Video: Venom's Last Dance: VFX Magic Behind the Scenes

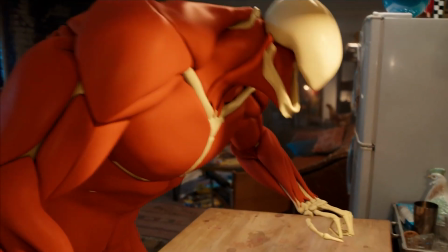246s
The rebuild also made use of a three-layer muscle fat skin simulation with over 50 simulated muscles to give him a more realistic athletic build.
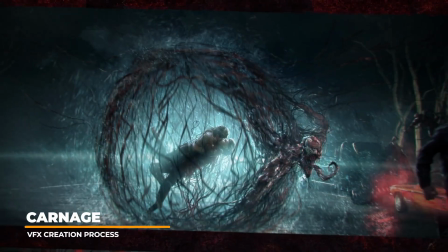255s
The filmmakers created concept art and key art to visualize how Carnage would look and move.
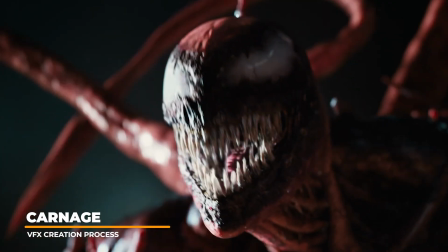261s
This helped to establish the character's design and aesthetic.
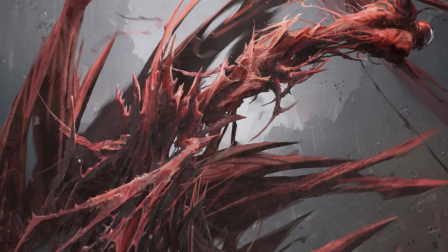265s
During the concept phase, spiky pincher shapes were well received with the director and were kept for the maquette design stages.
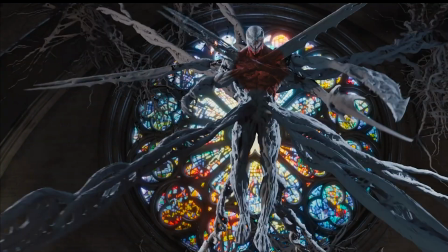273s
Carnage was also imagined to generate a more organic-looking arsenal of vicious spikes, pinchers, thorns, and claws for weaponry.
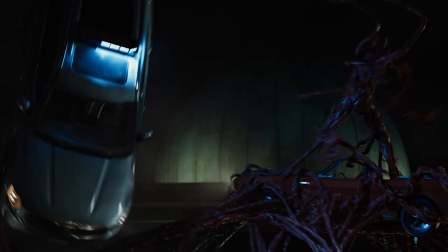282s
Unpredictable attacks were a key characteristic for Carnage since he was a creature of chaos.
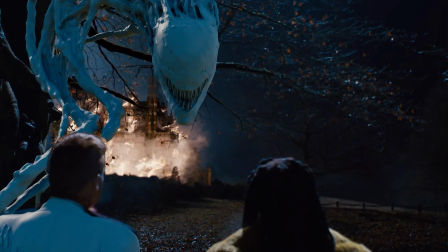288s
Ideas were explored where throughout the course of the movie, Carnage would progressively become less and less humanoid-looking.
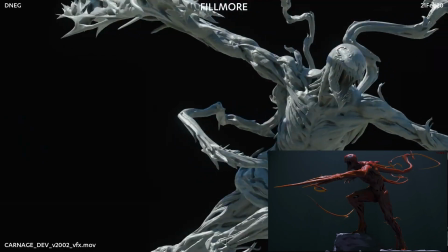294s
A physical maquette of Carnage was sculpted to give the filmmakers a tangible reference for the characters proportions and details.
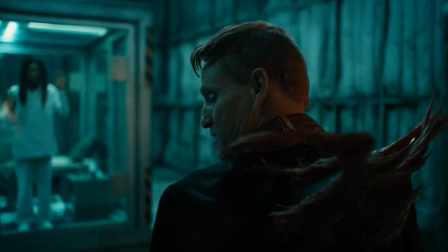302s
The filmmakers drew inspiration from octopuses and squids when designing Carnage.
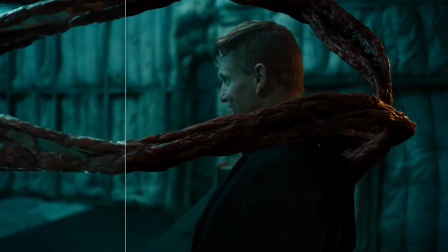308s
This gave him a unique and alien appearance.
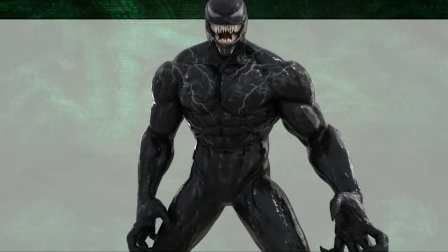311s
The creators wanted to distinguish Venom from Carnage by giving them different physical attributes and abilities.
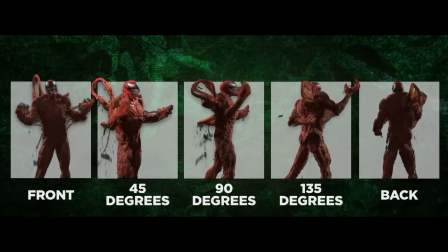317s
Carnage was asymmetrical and could take on any shape while displacing energy that he took on.
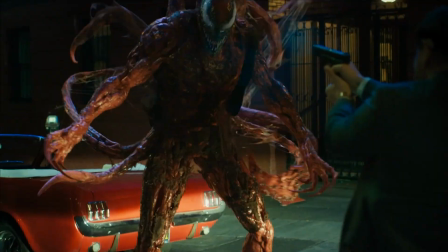323s
For Carnage, L-systems tentacles were created to extend his anatomy.
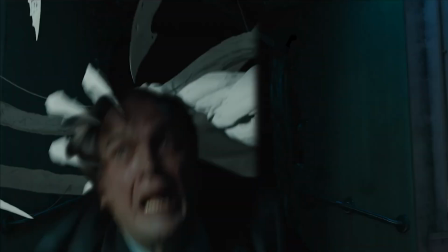327s
Carnage was designed to be a multi-limbed creature with arms and legs that had the same priority as his tentacles.
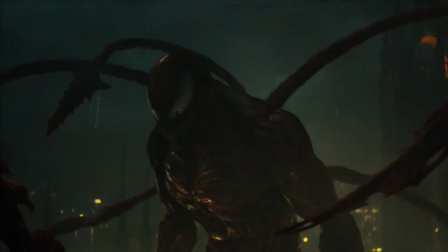334s
This allowed him to move in a variety of ways. The tentacles were blocked out by animators in Autodesk Maya which were then passed on to
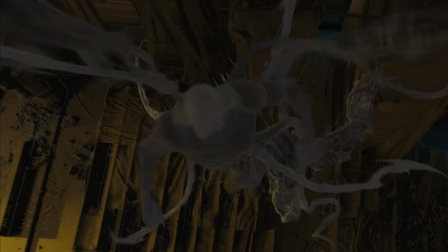341s
the effects team where the Houdini team would recursively iterate within and around them.
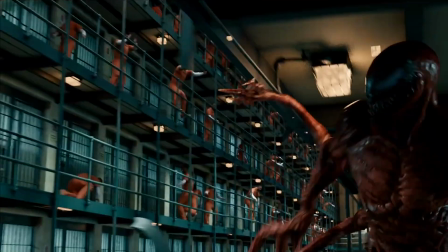346s
Prototyping the tentacles took the effects team roughly three weeks to complete.
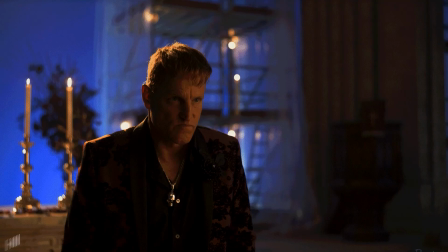351s
Several stages of planning took place for the shot where Cletus turns into Carnage.
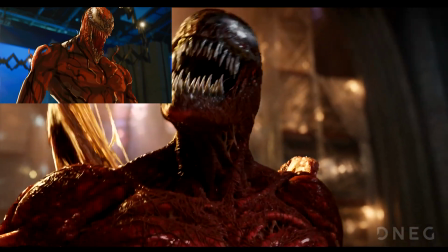356s
The idea was to show how Carnage and Cletus are bonded at a molecular level to contrast how Eddie is more like a suit over the body.
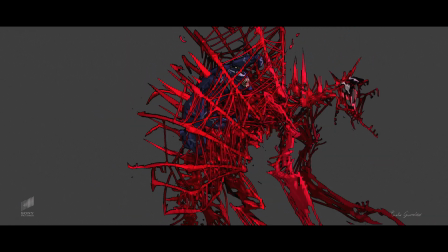365s
Fighting styles were concepted out to differentiate between the two characters,
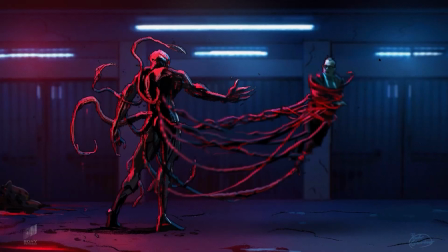370s
where Carnage would have a more wild style of fighting, targeting, severing, and maiming,
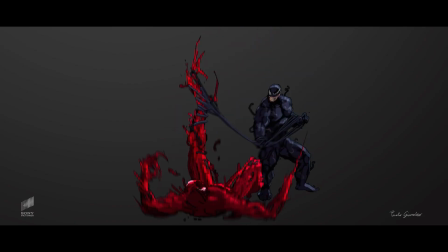375s
while Venom would generate shields, lassos, and tendrils. For sequences like the prison break,
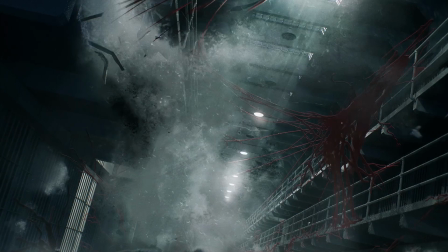382s
3D previs and storyboards were created to support the director's vision to have Carnage rampage through the prison hall like a wave of destruction.
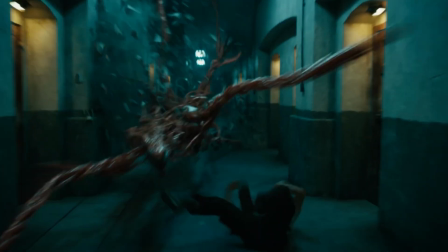392s
The Shining's River of Blood sequence was an inspiration for the concept.
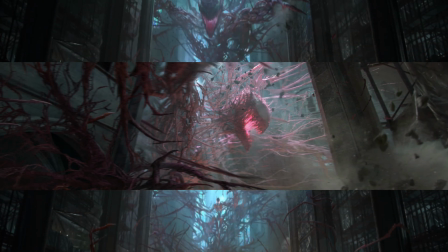397s
During development of the movie, Carnage had a final boss form called Uber Carnage, where he would grow to gigantic proportions.
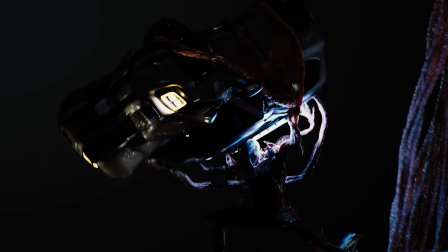405s
This idea was ultimately changed during the production process to the Cathedral sequence.
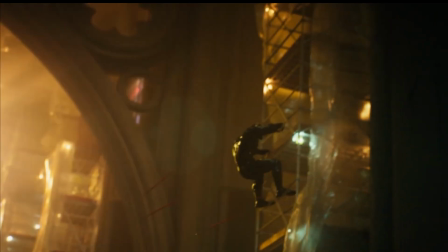410s
Complex environments such as the Cathedral involved over 500 CG lights, multiple transformations,
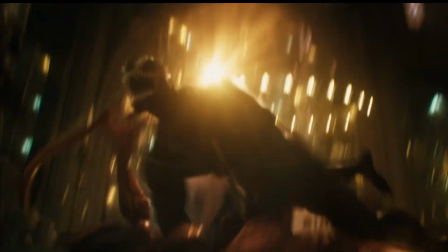417s
set extensions on nearly every plate shot, and over 125 full CG shots.
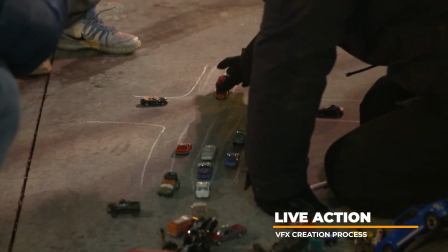422s
Many of the complex motorcycle chase sequences were elaborately planned out beforehand to ensure the shoot would go as smoothly as possible.
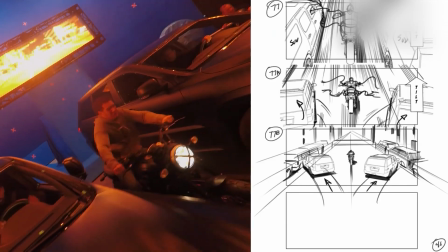431s
Storyboards were utilized for shot planning and green screen shot takes were composited together to create seamless action sequences for the critical moments.
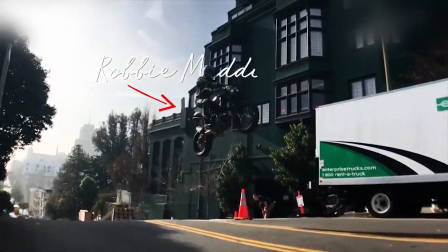440s
Stunt performers like Joe Dryden and Robbie Madison were used to perform jumps and other stunts on the motorcycle,
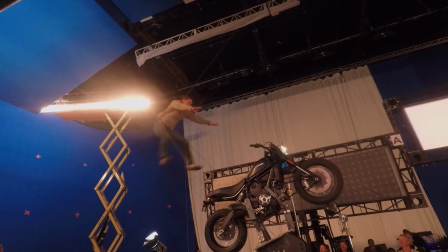447s
adding a layer of realism to the action sequences. The visual effects team integrated the tendrils into the scene where Tom Hardy is thrown from the bike,
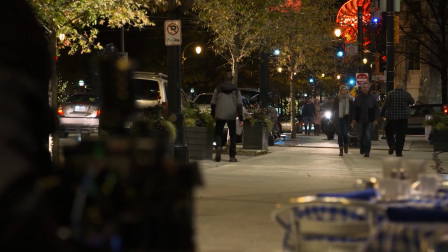456s
showcasing the close collaboration between the visual effects artist and performers to create a seamless and believable final product.
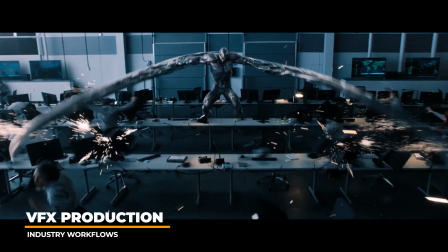464s
Practical effects were used to merge 3D elements with real-life shots to enhance the believability.
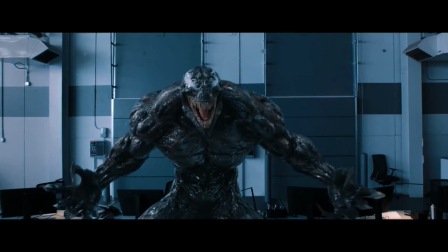471s
Makeup was used to give Tom Hardy a more monstrous appearance. The visual effects shots needed to be seamlessly integrated with the live-action footage.
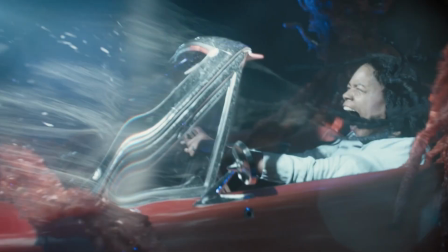480s
This required careful attention to detail and coordination between the visual effects and live-action teams.
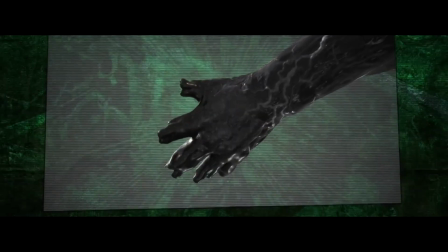487s
The lighting and rendering process was crucial for achieving the desired look for Venom.